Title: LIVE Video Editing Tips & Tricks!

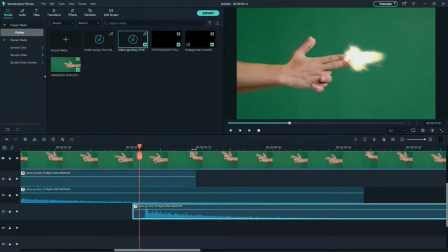[33:26]
So I can scroll down and go, okay, let me put it 1 frame back. All right. So right now we have, let's review.
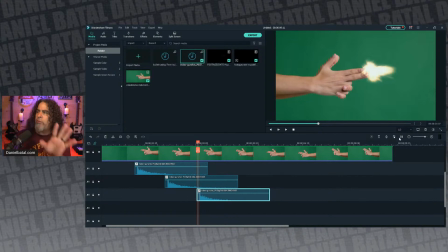[33:33]
What do we have so far? It seems like there's a lot going on, but it's all pretty straightforward. I might have more things.
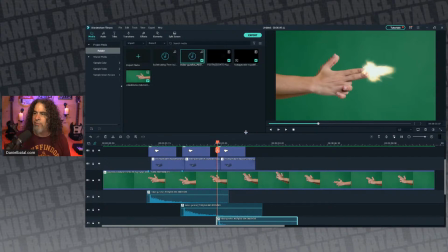[33:40]
Let me stretch this. This is one thing you can do in Filmora too. Let me expand the pane here. Left click, hold, drag it up.
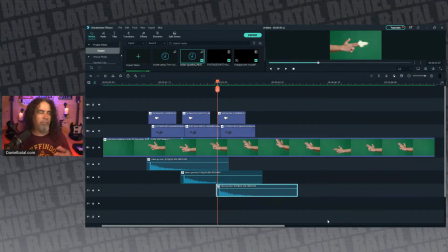[33:46]
Now I can see more. So I just increased the size of the timeline. So what we have here is the main footage. Above that, the second track there, that's the blue, that's the smoke coming out of the pretend gun. The one above that is the 3 muzzle flares. The reason there's 3, because we did 3 shots, 3 muzzle flares.
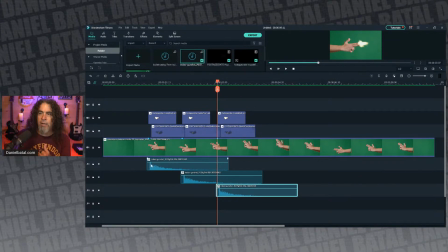[34:04]
And then each of these tracks is that gunshot, but it's fading out. The reason I put them in separate tracks is to allow the previous gunshot to continue to fade out when the next shot happens. Otherwise, it would sound like it got clipped. It would be like, pooh, and then stop abruptly, and we don't want that.
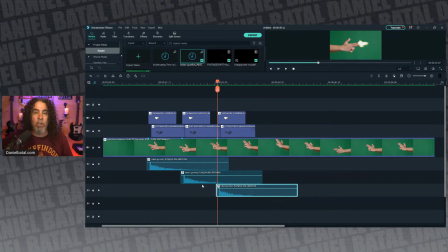[34:22]
That's one of the things that'll make it feel real. Let the next gunshot happen while the last gunshot sound is still ringing out, right? Makes sense? You hear my New England accent? Still ringing out. The thing is still ringing out, I tell you, Minga.
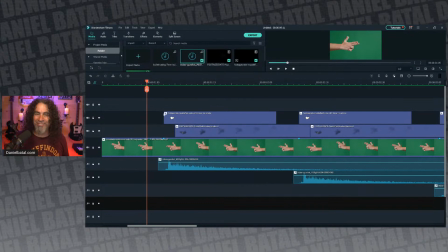[34:37]
I'm sorry, not enough, either too much coffee or not enough coffee today. All right, so now let me see. I'll let the other thing, you're absolutely right. 59 Wanders.
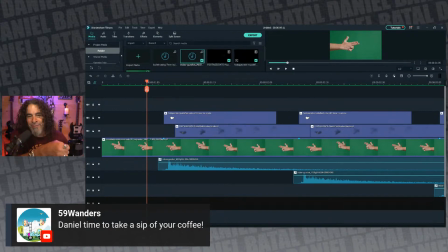[34:48]
Just want to thank you for having my back in a moment like this. All right, back to it. So now we have this, right? So now we have all these things kind of in place.
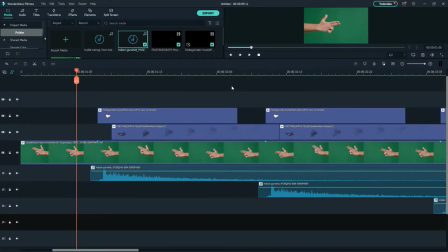[35:00]
The other thing that we talked about was because that one effect, let me pull this down so you can see it again.
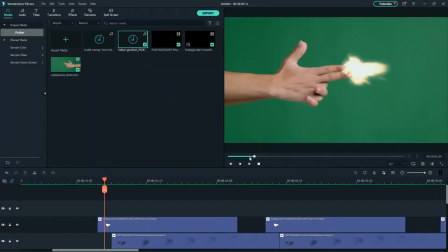[35:08]
Left click right on that middle line and drag down and open this up. you can see that when we did this gunshot, there's a bullet casing. Let me see if I can move a little bit forward. Can you see that bullet casing right there flying down? I want to make it, I love that that's there, so I want to make it feel like that hits the ground and makes that clinking sound.
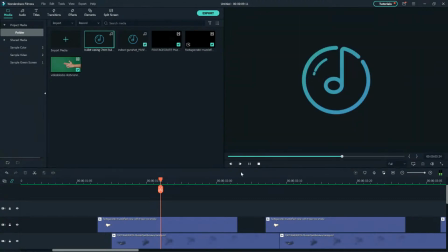[35:27]
So I actually have a bullet casing sound here that just sounds like a bullet casing falling on the ground.
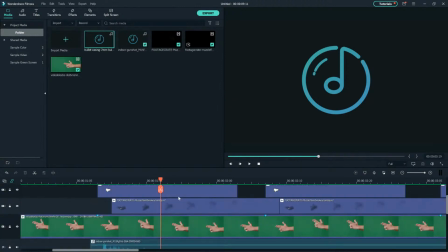[35:33]
So what I'm going to do is let me give myself a little more timeline here.
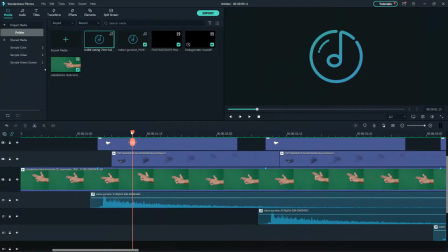[35:39]
I'm going to see where I think that casing hits the ground. So let me start here.
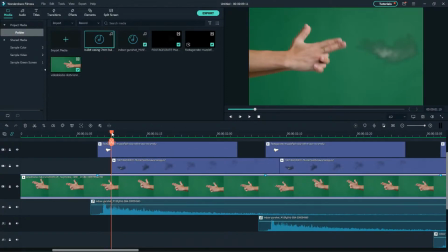[35:45]
Let me just scrub. All I'm doing to scrub through the timeline is I'm holding my mouse at the top, right on the top of the playhead. I'm left clicking and holding, and then I just drag it, and that does a slow scrub. That's called a scrub. And I'm watching that bullet casing fall out of frame about there.
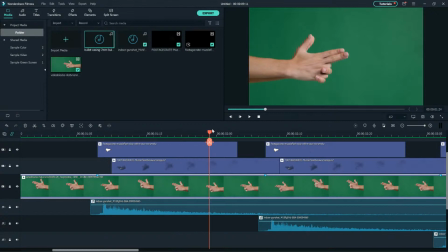[36:03]
And I guess it would probably hit the ground a frame or two after that, right? Because it has to fall all the way to the ground, right?
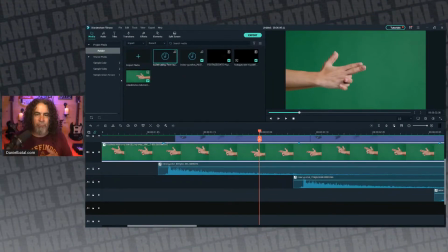[36:10]
You don't want it to make that bullet casing hitting the ground the minute it falls out of the scene, because if a person is standing, there's more distance. So the way to make that distance feel realistic is wait a second to let that bullet casing fall, right?
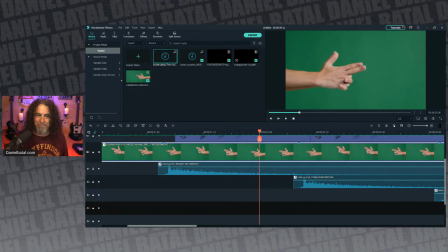[36:25]
And then hit the ground. That's what I'm thinking. Does that make sense? That could make some sense to me. Let me see. Keyframe. Let me see what this suggestions.
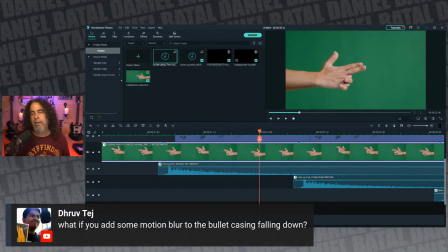[36:36]
What if you add some motion blur to the bullet casing falling down? You could do that. You could add some, but you'd have to, the trick there would be, is if I add motion blur to that, then what happens is if any of the other portion, I could technically separate it,
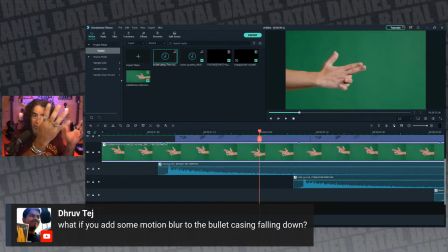[36:52]
but if I, because it's on one track with the flash, I would, if I applied motion blur, to apply motion blur to the flash too. So I then have to separate those two and take it out, and then do that thing where I
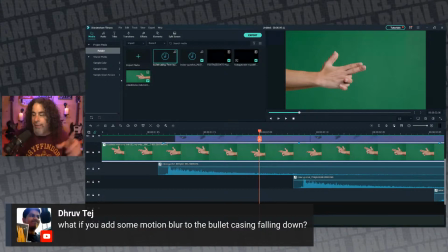[37:08]
have just the flash stay still, but then the bullet casing might have a little blur to it. It's a good suggestion though, right?
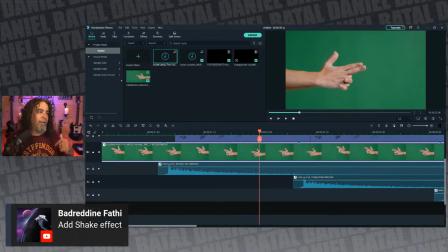[37:13]
See how far you can go. There's another great suggestion, right? Badruddin Fatih says, add some shake effect. That's a great idea. Like if you took a shot and someone was filming you taking a shot, would that sort of make a bit of a percussion in the room? Would the cameraman move a little bit?